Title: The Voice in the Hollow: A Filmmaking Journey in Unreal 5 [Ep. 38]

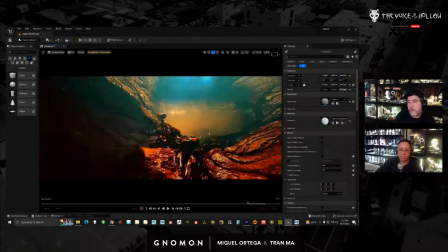(13:38)
So it gives us the feeling that we're totally in shadow. I actually think that works really well.
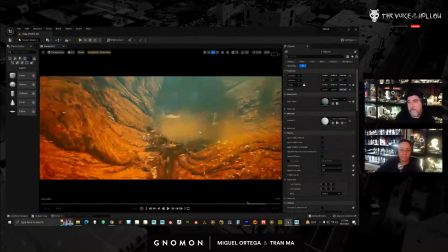(13:43)
It feels like you're inside the hole more. Yes. And then the other thing I'm doing here is I have like these rim lights.
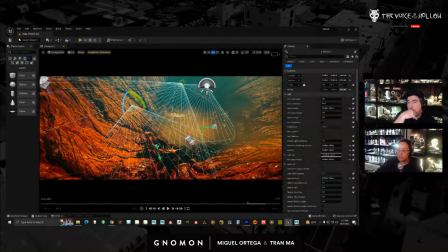(13:53)
Let's turn them off. So let's look into the camera.
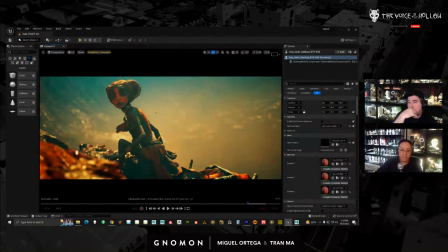(13:58)
So I have the sun giving me this lighting, and she is kind of backlit, but she's not really fully in shadow. So I have the sphere, if I turn those on, that cast a shadow. And then what I'm done here is add these 2 rim lights.
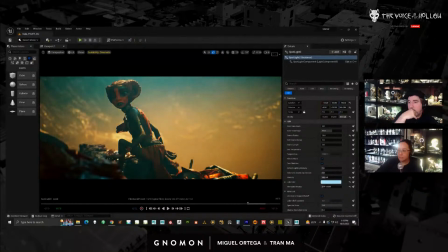(14:16)
So let's come back out here just to take a look at this.
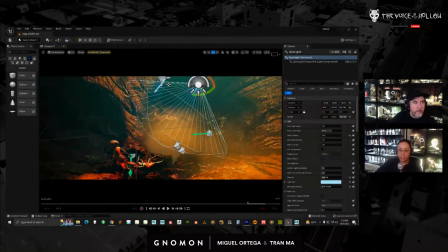(14:24)
So I have 2 because one was not quite enough, or it's a little bit too strong.
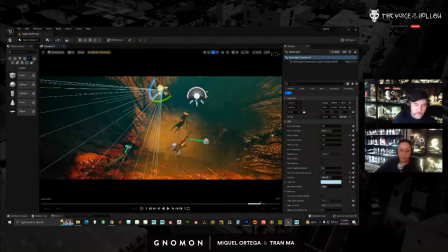(14:33)
And it's just to keep the light on her consistently as she's moving through. So, this one here will light her when she's in the early frames.
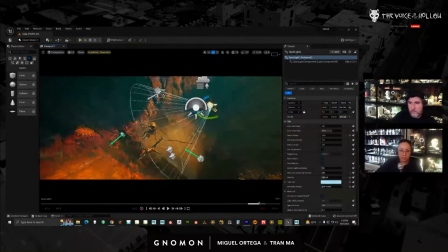(14:40)
And then when she gets over here, this one will also rim light it.
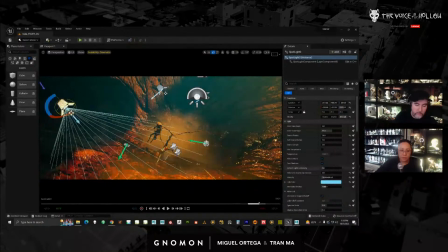(14:47)
And this other light here is just giving it a little bit of a fill. So let's pop back in here.
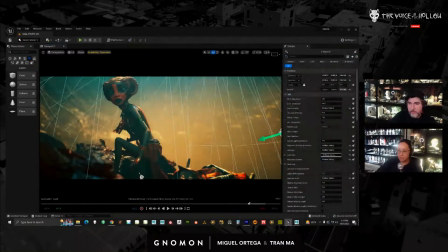(14:57)
And let me turn these off. So I have this extra fill because she looks kind of muddy and her forms are getting lost, right? Subtle. Now, whenever I use a light as a fake fill light, so this is like,
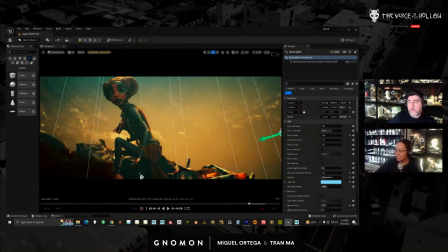(15:17)
in my weird language, it's not rational or anything, but I tend to create like fills using spotlights Initially in the beginning, I would use a rectangle light, but rectangle lights are like,
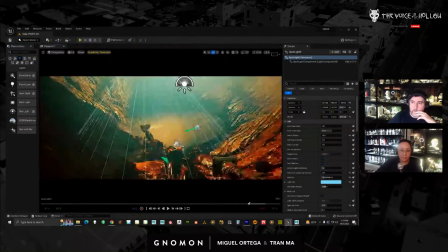(15:35)
I don't really like them so much because I find that they're harder to control and they feel a little bit different.
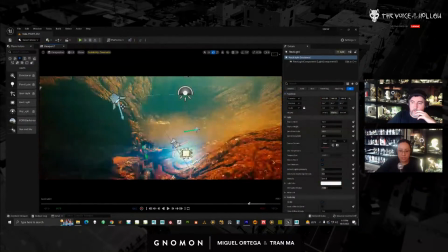(15:44)
So if you check this one out here,
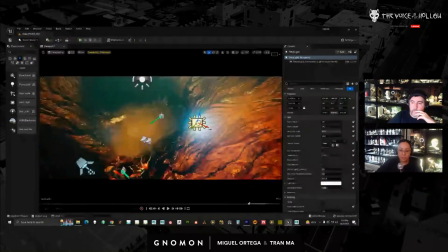(15:48)
kind of radiates all around, even though it's really just, facing whatever direction. I mean, you could change the barn angle, and so it starts to act more like a spotlight, right? But it just didn't really work out for me. Let me see if I could undo that.
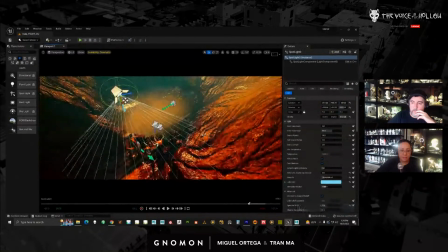(16:07)
If I hit delete, it's going to take like 20 minutes to delete. What I like about the spotlights is I have a cone.
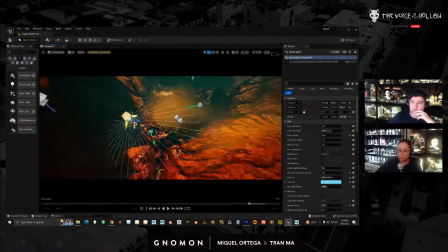(16:16)
So that will, anything outside of this kind of cone radius will not be lit. And I'm using the spotlights to cheat a lot. So all my lightings are just cheats, right? So it's actually important for me to contain it.
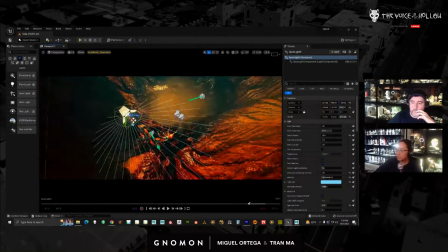(16:29)
And the way I get to feel more like a rectangle light, so rectangle lights are like soft boxes where they give you nice soft shadows. And the spotlight by default, if you make one, so say if I make one like this, the shadows it tends to cast are really sharp.
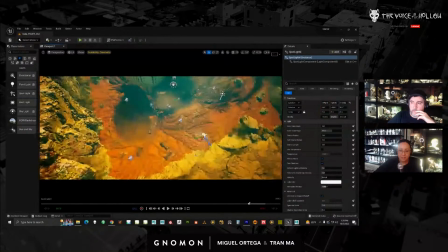(16:47)
Let's see if I can cast. I don't think I can cast shadow in this scene.
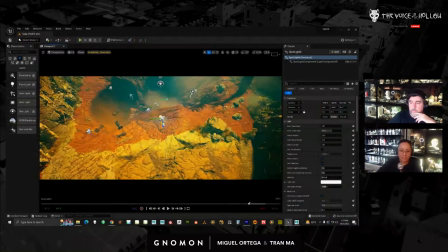(16:56)
But like say if I have something here and I have a rock.
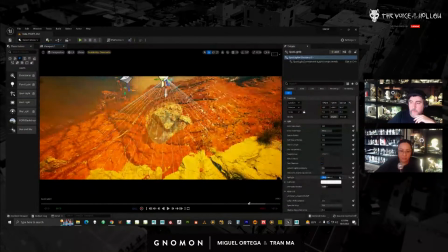(17:05)
Okay. And then maybe I'll get a shadow if I increase that light.
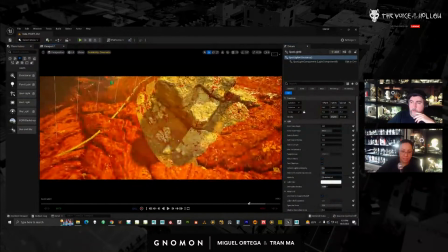(17:13)
So initially I didn't really like spotlights because the shadows seem sharp.
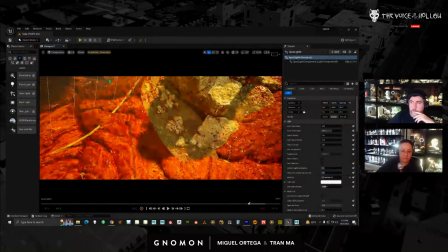(17:18)
So you can kind of see this weird shadow shape here. What I'll do to make it feel more soft is I'll increase my source radius. So that actually will increase the softness of my shadow, make it less sharp, right?
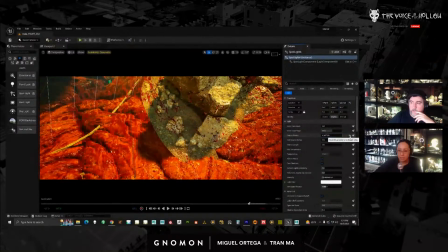(17:36)
So if I'm here at 0, shadows are sharper. And if I go really extreme values, that make the shadows really, really soft.
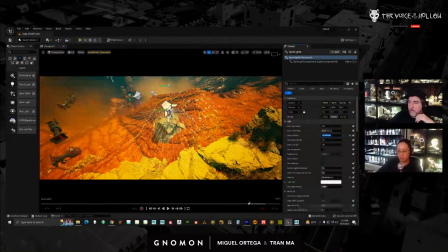(17:46)
The second thing I'll do to kind of remove the spotlight look, because they tend to be really reflective, is I will change the specular scale. Manuel, we don't bake anything.
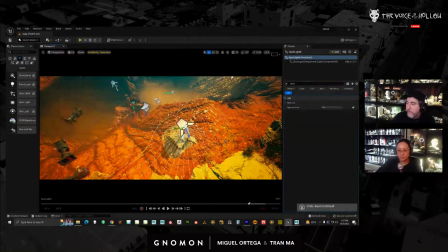(17:59)
Yeah, this is all, we don't bake any lighting.
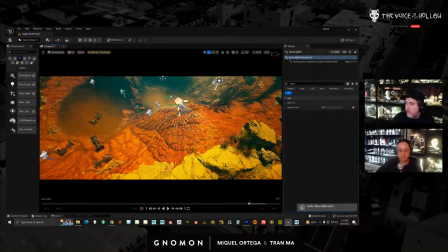(18:04)
We're trying to treat it as close to how we work.
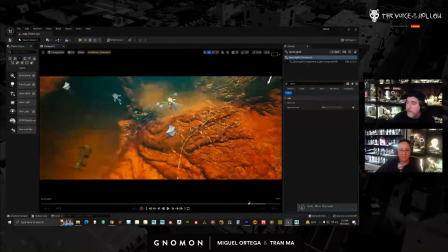(18:09)
And Tetsuo is asking if you
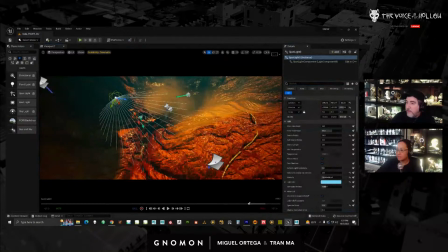(18:16)
use like light linking much because it only has the 3 channels. I don't think we use that stuff often.
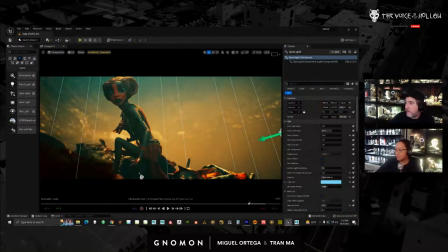(18:22)
I don't We think use it sometimes, but not a ton. light linking doesn't really work well for, it doesn't work. Yeah, there's channels. So, I have a spotlight selected right here, spotlight 3.
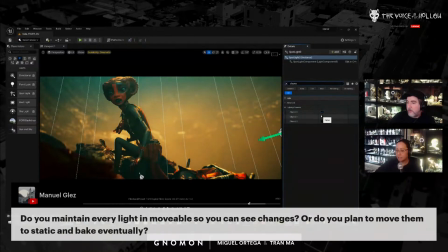(18:37)
You can type in channels, right? And you could set models to specific channels. So everything by default is at channel 0. And if we look at the character here, she's also channel 0.
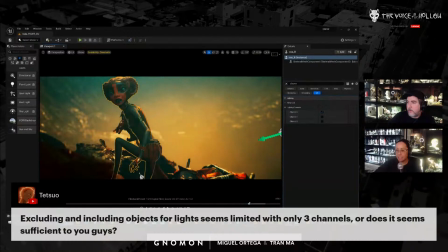(18:50)
Technically, if I turn off channel 0, any light that is using channel 0 should not affect the model. But it doesn't seem to really work that way. It still seems like it's affected by something.
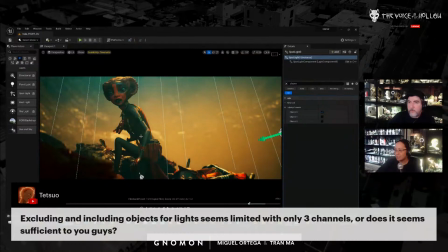(19:03)
So it's not quite like as solid in terms of light linking the way that we're used to in Maya. So I've just avoided using that. But anyway, as we're looking at lights here, you can see I have
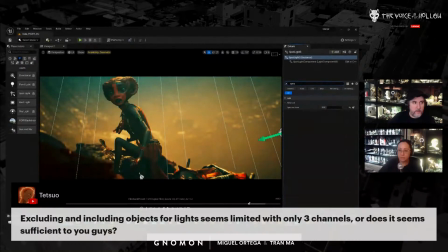(19:21)
a source radius to soften the shadows because I'm treating it like a fill, and you can see my specular scale is at 0.3.
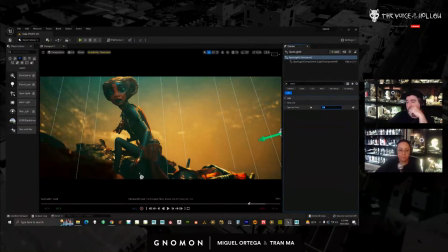(19:27)
So if I bring this back to 1, and right here you can see the reflections are really brought up. You can actually see the feeling that a spotlight is hitting it. If I set it to 0, which basically kills reflections.
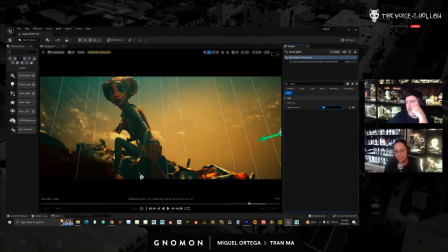(19:44)
So specular, at least to me, right, and I'm pretty sure it's basically your reflectivity, right? So if you have a spec map, it's how strong, how reflective your surface is. So right now at specular scale here, there's no spec contribution.
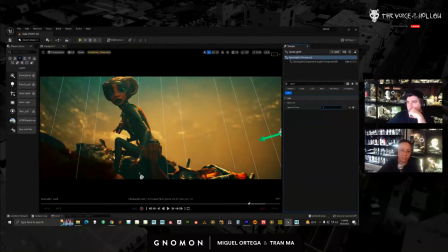(20:04)
And it feels flatter and it feels more like a fill, but I like to have a little bit of something. So I have it at 0.3. If I have it at 1, I'm feeling the spotlight too much. So most of all my fill lights have low spec and they have a strong source radius.
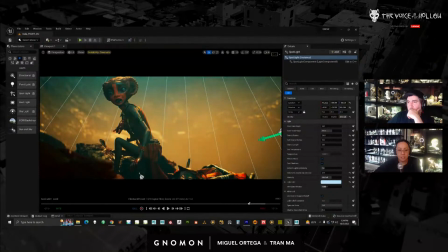(20:21)
Now the spotlights here, so the first one hitting it, what it's doing is it's giving me some subtle highlights on her shoulder. So as I turn it on and off, you can kind of see. It's also giving me like a little bit of speck hit here, which I like.
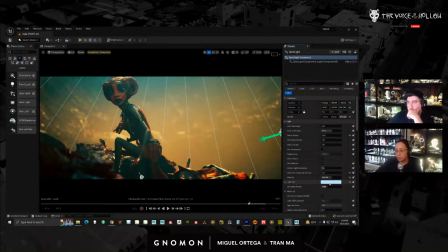(20:36)
I'm also going for a blue color. So our palettes are pretty simple. You can see, the smoke is really orange. And since that's orange, I'm going to counter that with blue light, right?
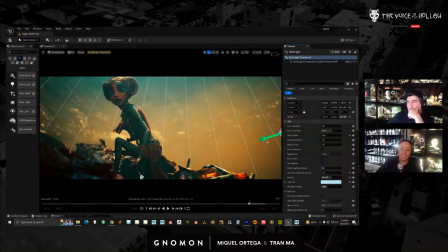(20:53)
It's also not very consistent. Sometimes the light hitting the character is actually yellow, and then sometimes it's blue. So it just depends whatever's going on. Again, it's not very logical in terms of like the logic of the approach.
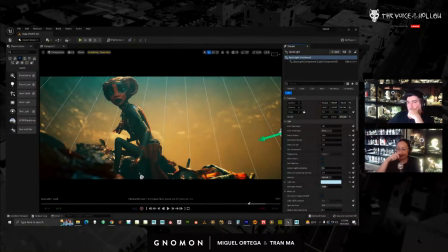(21:08)
I think you can't really feel it because overall, as long as the colors between the scenes are consistent, like, okay, there's orange and blue and they're the same orange and the same blue, I think it works out fine. In this case, it's blue because my dust is orange, and I'm getting a little bit of speck hit.
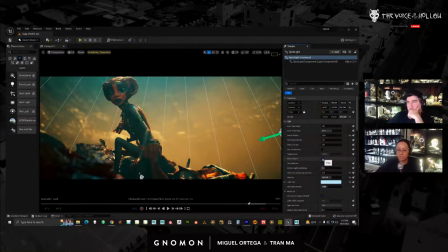(21:27)
The other thing that I have though is volumetric, a little bit of volumetric changes. And let's see, let's turn this off here. It's actually filling the sky up here a little bit.
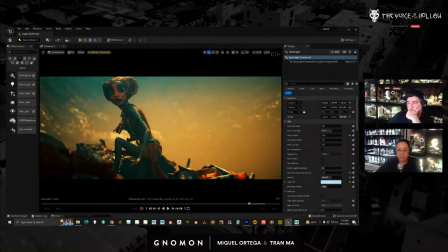(21:46)
It's giving it like a light blue cast. So that, to me, I like that because it gives me kind of a subtle gradient.